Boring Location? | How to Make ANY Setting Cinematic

If you don't want to send something through a window, say that your light isn't powerful enough to be sent through a window. bring it on inside
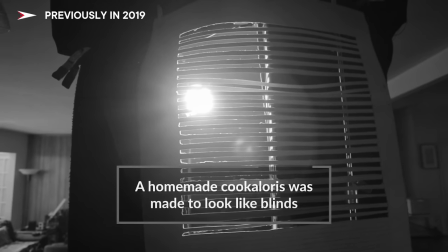take the blinds off and then just hang the blinds in front of your light because this is you know a rented property I don't want to mess
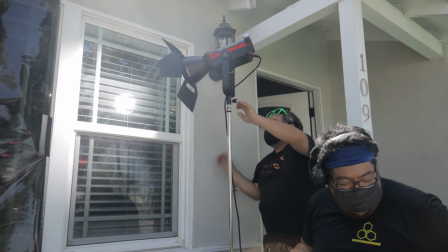with their blinds so we're actually using them on the window itself and then put the the top barn door down yep yep there you go so
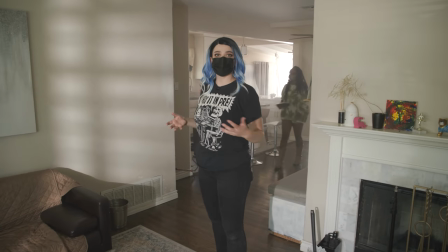now we have basically we have this blinds pattern on this wall so it's a little bit more interesting than nothing and it's not on the ceiling and
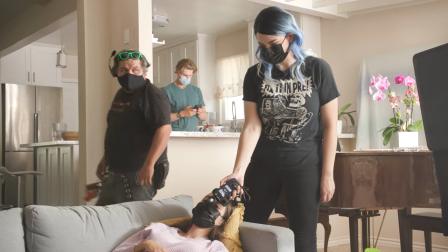it's not on that wall we got it We're doing some final adjustments to the lighting here and right now I'm metering her
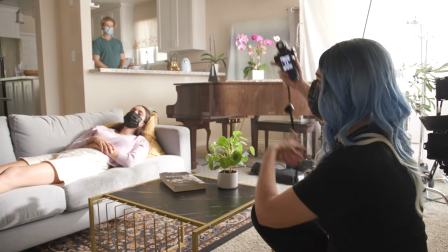face and his face because at their A spot I want them to be at kind of the same level.
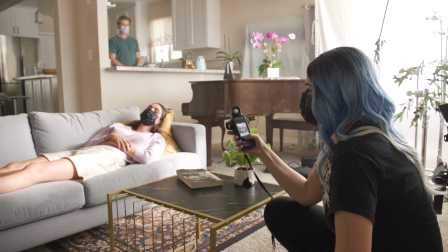So what I'm using right here is a Sekonic light meter.
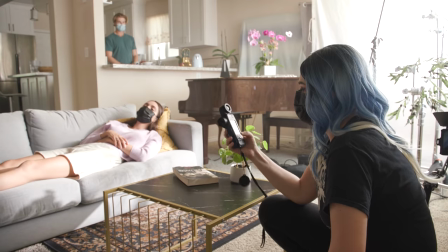I'm using the spot, the reflected light. So when I meter her face, it's at a four.
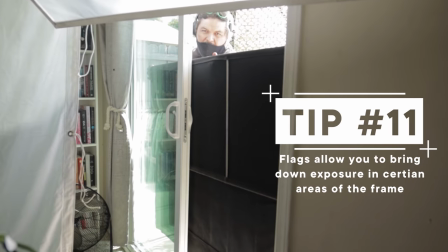When I meter his, it's at a two eight. So we're going to have to bring in a black flag to knock it off of her. so it's only on him at his A spot. If you don't have one of these, another way to do it is through your monitor's false colors.
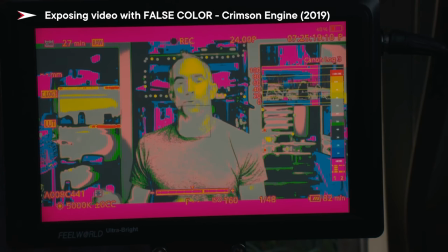So if you turn on false color view on your monitor, you'll be able to see what's brighter, what's darker.
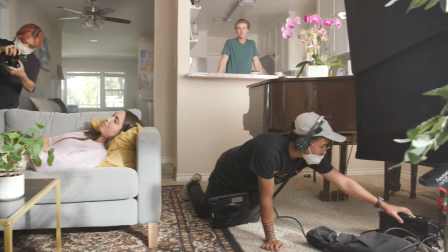Yeah, it looks like a nice morning. Gosh, I'd like to have this morning. All right, this looks great, guys.
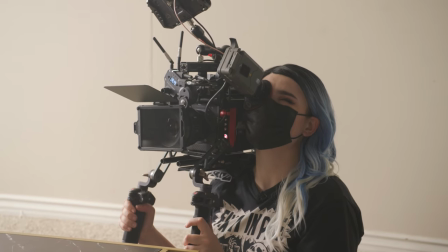Let's shoot it.
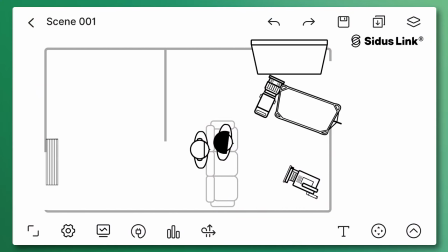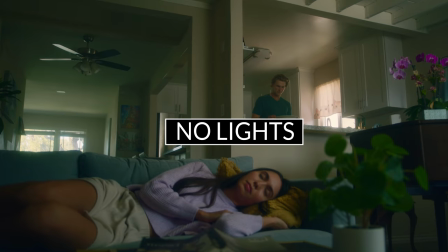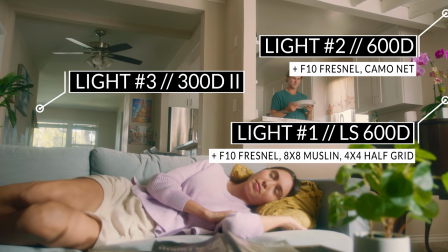Cute. And cut. Whenever I punch into close-ups from wides, I like to sweeten those close-ups up. In this case, I wanted to add a little bit of a backlight. I know it didn't exist in the wide, okay? If you watch your favorite TV shows and movies, you'll see the exact same thing.
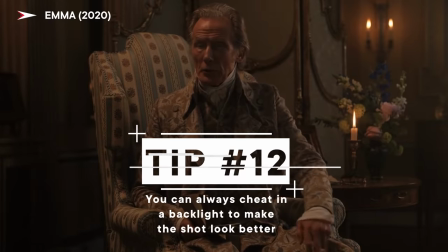It doesn't exist in the wide. It exists in the close-up. It just makes it look nicer. It pops it out from the background.
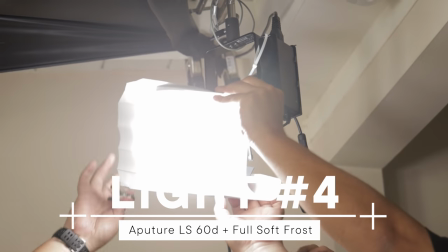So we have a 60D here, and it has some full soft frost on it. This is helping to just make it a lot softer and not as like intense.
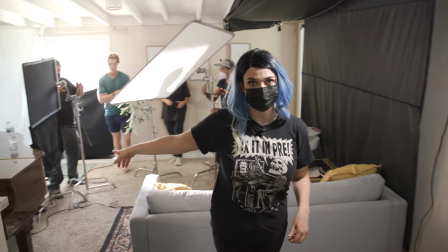And then the other thing we did is remember that 600D that was over here that was on Ian's face well now it's
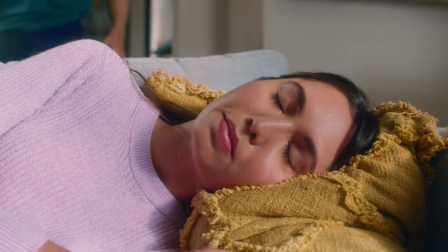gone because we never see him at his A spot here in this close-up and now what we're doing is we're bringing this four by of opal a little bit closer
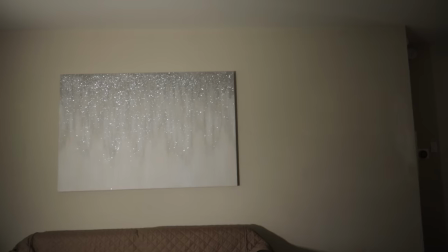to her and we're bringing the the brancholoris closer as well.
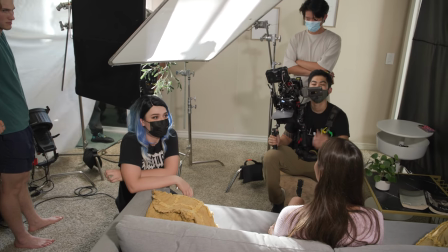This is a very common technique it's called soft face hard body so we're making her face very very soft very beautiful and
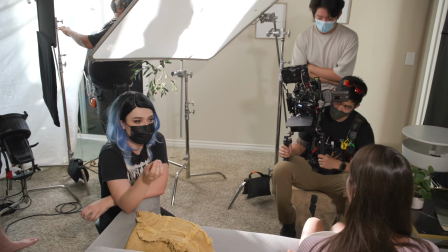then the light across her body is going to be that harder light but because we don't want it to be like that pure single sourcey looking light we're breaking it up
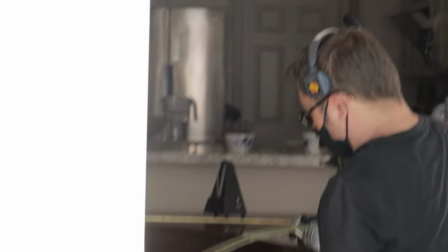with this branch just like before. Sometimes you want to keep the effect that a kookalorus or a branchalorus in this case gives you that dappled effect but you also don't want there to be as much light. You want it to be a little bit softer but not lose this.
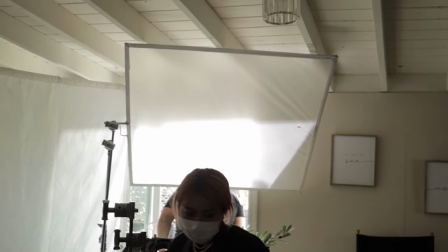So something like an opal or a 216 is going to break down the light make it so soft that the effect of this will not be felt at all. In that case you can put a net in front of it. So this is a double and as you can see it doesn't diffuse the light so much as it knocks off stops of exposure.
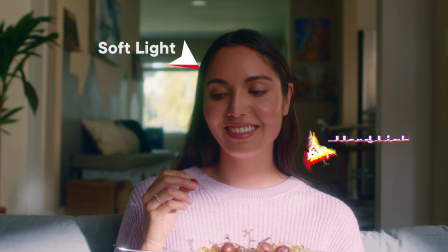So in this case the face was very soft however the body was very punchy and very hard so put a net in front of it.
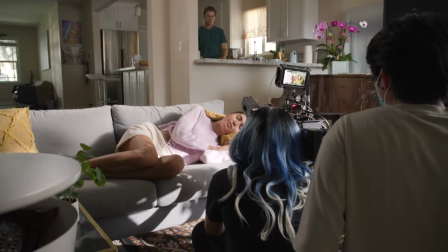Oh this is actually really pretty okay this actually really works. I like this composition. And, action.